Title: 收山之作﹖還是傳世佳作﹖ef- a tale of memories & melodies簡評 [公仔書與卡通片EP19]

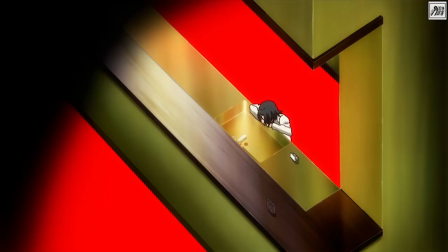744s
縱觀全套作品都會感受到劇本巧妙地把這麼多人物互相串連在一起
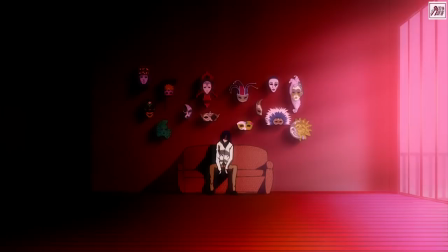749s
甚至影響到之後的故事發展,帶出真主線最終達至一個輪迴的感覺當觀眾看到最後,了解了故事全觀之後
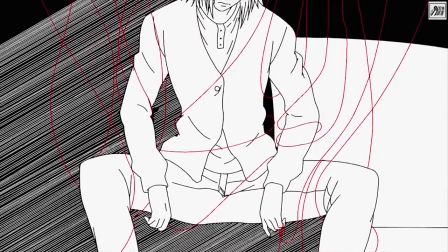757s
更加感受到這套作品的有趣之處當然啦,不喜歡的話都可以說是強行串連看你怎樣看
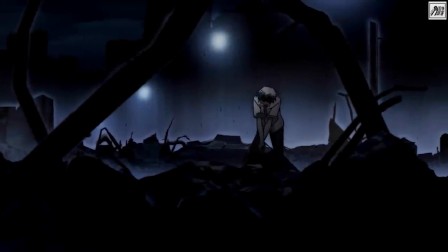763s
不過當然,缺點都是有的首先就是雖然人物心理描寫在這套作品的強項之一
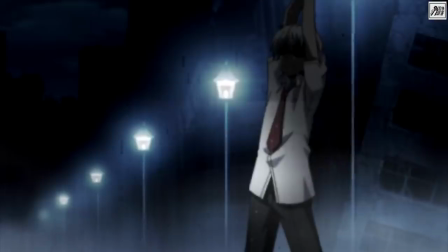768s
但反而令這套作品的節奏成為了弱點作為一套以愛情為主軸的作品來說
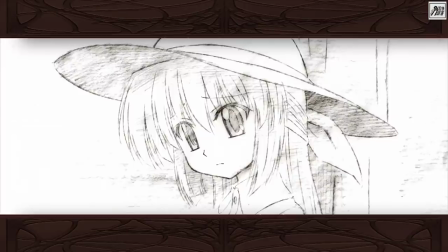773s
角色的感情進展實在太快了幾乎都是以一見忠情的吸數令到本人覺得其實看這些角色如何擺脫背負的過去或包袱
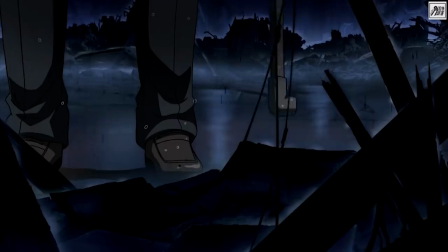781s
比起感情線更有看頭這方面可能都是因為改編動畫的通病在龐大的劇本中取寫是比較難拿到一個好的平衡
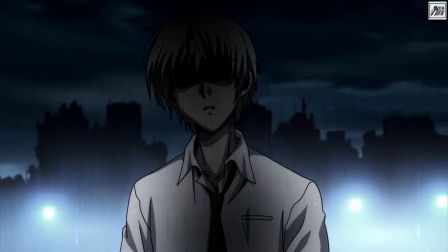789s
其次就是有部份角色的行為都有少少問題很多時候都會出現了角色過份自責明明有時的事不用這麼矯情,但偏偏要這麼矯情
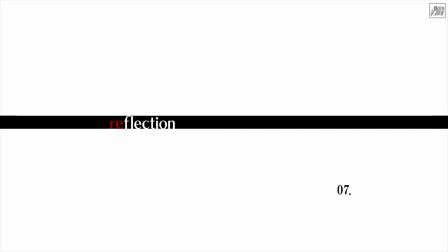797s
年輕時期的火村就最明顯了大哥,你不是真的因為自己幾歲的小孩時而自責嗎?
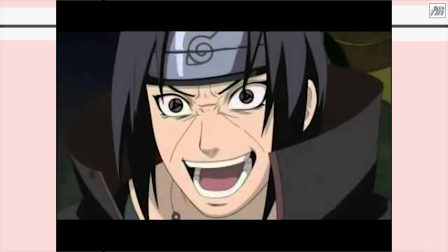803s
別人說什麼你就相信這麼傻子不是每個人都像火影那個油,九歲就像火影那樣思考
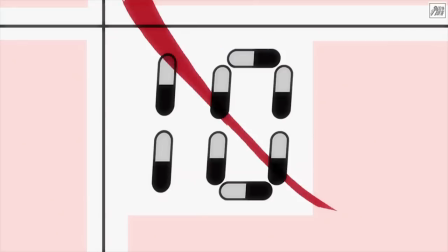809s
最後就是如果用10年後的今天去看這套作品難免會覺得有點老土,有一種韓劇感覺為什麼?
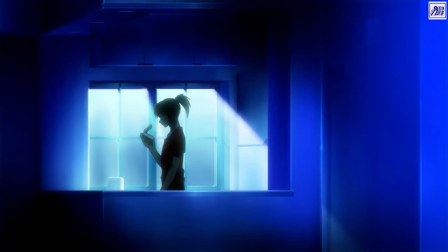816s
因為它有齊韓劇三寶,失憶絕症車禍雖然本人不清楚10年前有沒有這個概念但今天看就難免會有這種感覺
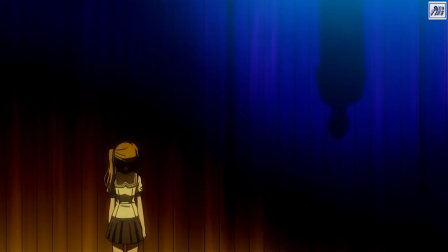825s
講完劇情,就想講一下畫面方面眾所周知,這套作品是出自Sharves而Sharves 最出名就是莫過於新房超知和他個人強烈的風格
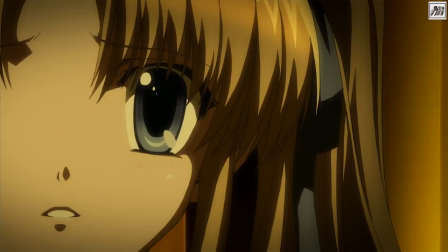833s
如果不懂新房就自己查一下,不再在這裏多講他的作品因為這次雖然關他事,但主角是EF這套作品的導演
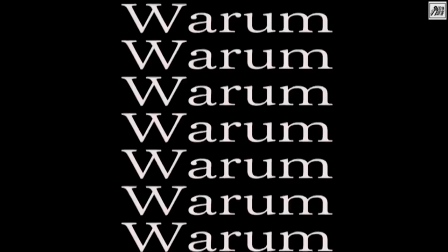840s
亦都是新房的弟子大潮心,以及動畫製作公司Sharves如果有看過這間公司的出品都知道Sharves 的動畫一定離不開新房超知那種一見難忘
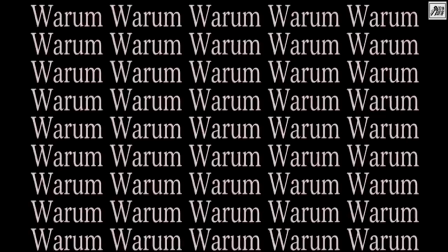849s
在畫面上演出的獨特風格而在 Sharps 云云作品之中,本人认为 EF 可以说是表现手法的极致之作
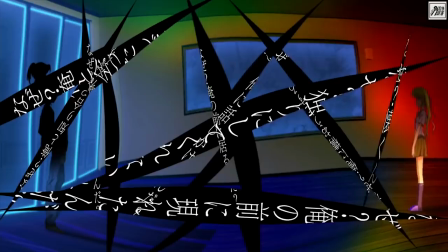856s
虽然现在《新房超之》这个名字,几乎已经成为动画出现这种剪接效果的代名词
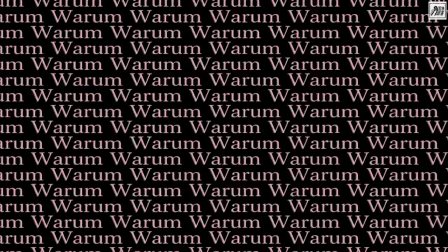861s
但其实也不是单单身房一个人的功劳,特别是今次说的 EF 的导演是大小芯
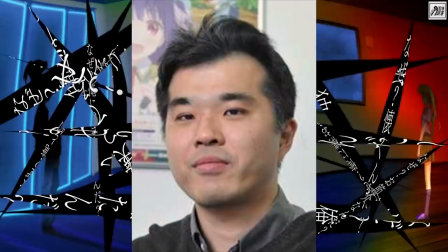866s
《新房超之》只是负责监修的工作,虽然《大小芯》都非常受到《新房超之》的影响
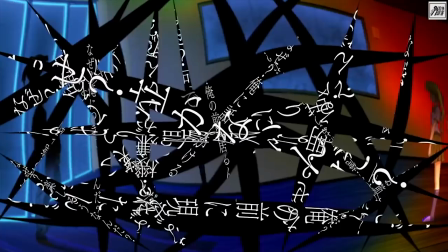871s
但在作品里面都可以看到一些他个人的风格和味道换句话说,《新房》其实给了很大的自由度 Sharps 的创作者大胆地发挥
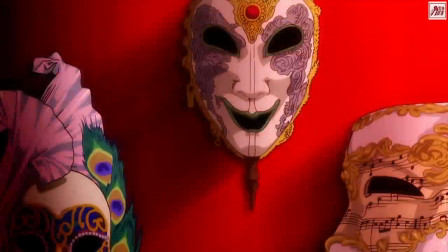879s
先建立到今時今日與別不同的shaft好了,回歸正傳EF 為何會是本人認為表現手法的極致呢?
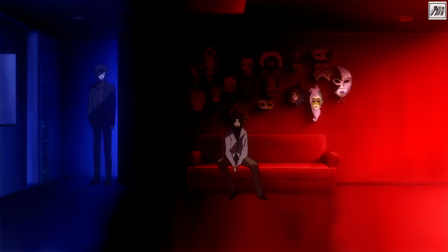886s
首先就是色彩運用方面我們可以看到這套作品其實大部份時間都不是正常的色調而它的用色
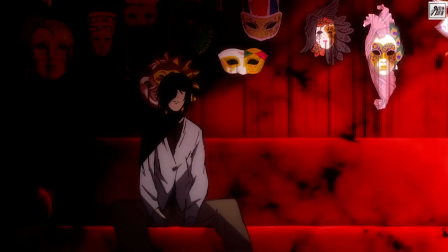892s
是真的可以豐富到畫面上的資訊和帶出角色的心理例如很多場面都會用強烈的對比色
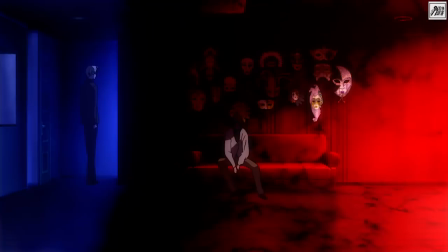898s
好像紅黑的分開畫面令畫面可以顯示出即使處於一個小的空間都可以製造到一種距離感
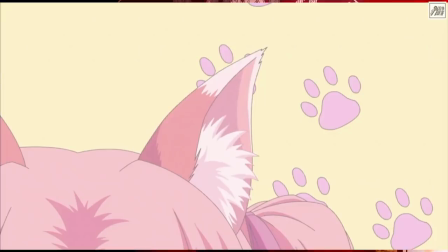904s
是兩個角色的心靈的距離而戴小森也很喜歡利用全粉色的畫面帶出輕鬆的感覺這一招往後幾套大潮心執導的作品都經常見到
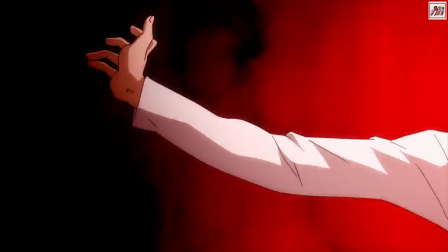913s
而它亦會利用全黑白灰的畫面製造嚴肅氣氛更加有試過透過黑白和彩色的轉換
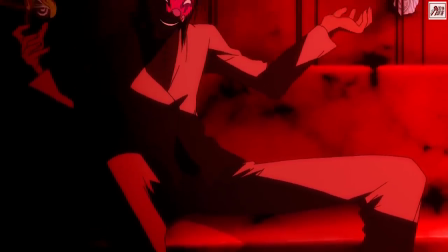919s
帶出角色的心理轉變用色的大膽可以說是十分之少見顏色之外,背景的運用都是相當值得留意的
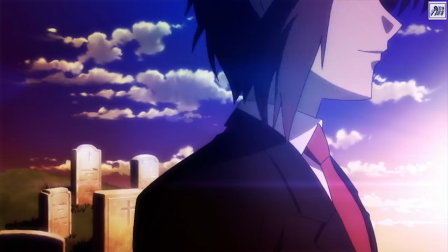926s
除了sharft 味十足的黑白平面背景之外這套作品亦有不少有意思的背景運用
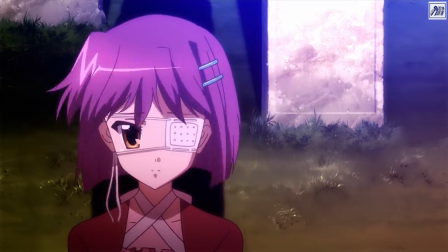931s
好像用墓地去表示角色的心已經死了又或者用分叉路表示角色的迷惘
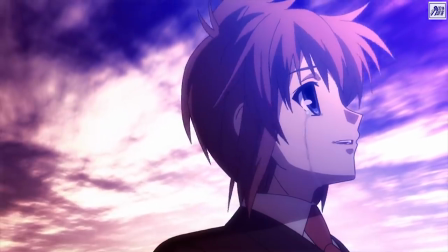936s
用面具去表示角色掩飾真身畫一切一切都是為了讓觀眾可以透過畫面得到更多角色心理的資訊
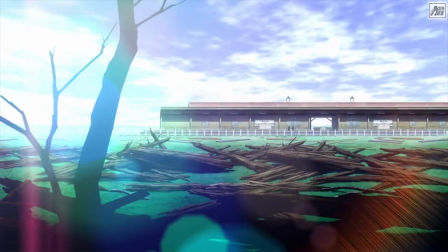943s
而在鏡頭運用方面,EF經常都會運用極端的遠鏡和近鏡好像第一季經常出現的車站這個位置經常刻意運用超遠鏡
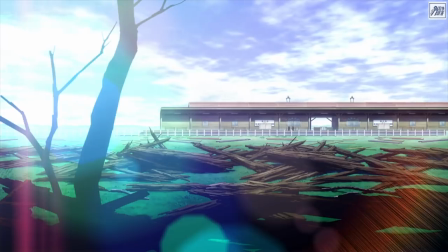952s
本人認為這種手法除了省錢之外可以為整個情境帶來畫面上的寧靜
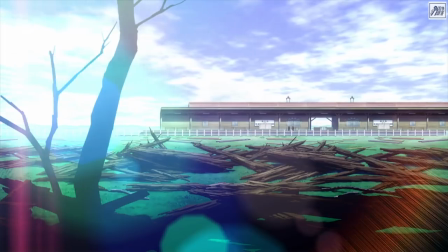957s
雖然人物不停在說話,但你會覺得很寧靜因為它營造了一個全世界好像他們兩個人的浪漫氣氛出來
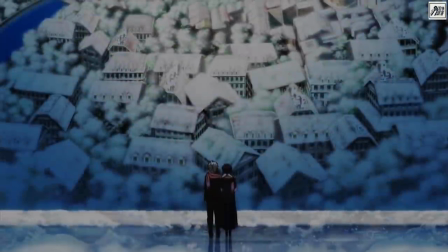964s
當然不喜歡的觀眾可能會覺得很悶而近鏡的特寫比較多是用在人物的小動作上
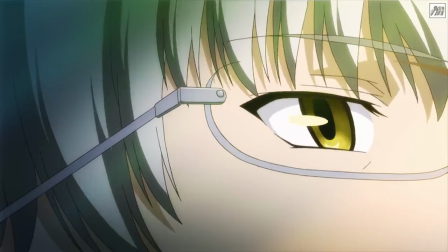969s
以補充資訊,好像火川的斬眼一樣因為設定上火川講大話就會斬眼
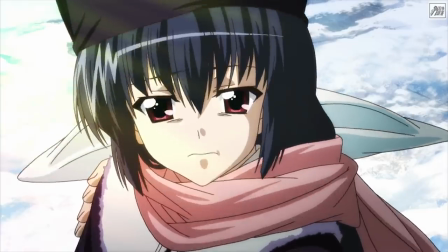974s
所以觀眾透過特寫就知道他什麼時候在講大話這一招看起來好像沒什麼特別但當去到最後他跟休子告別的一幕再次回收這個伏筆
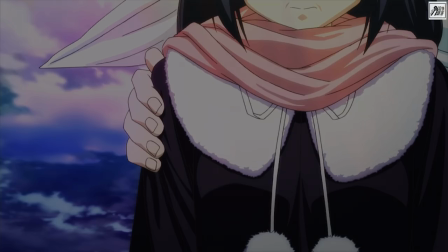982s
就成為了感情的爆發點,可以帶動觀眾的情緒而最後就是作品很多時候都會利用重複的對白
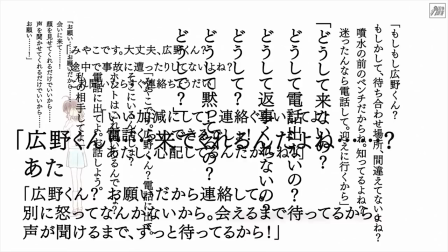988s
以及放大量的文字在畫面這種手法比較多是用在角色的內心獨白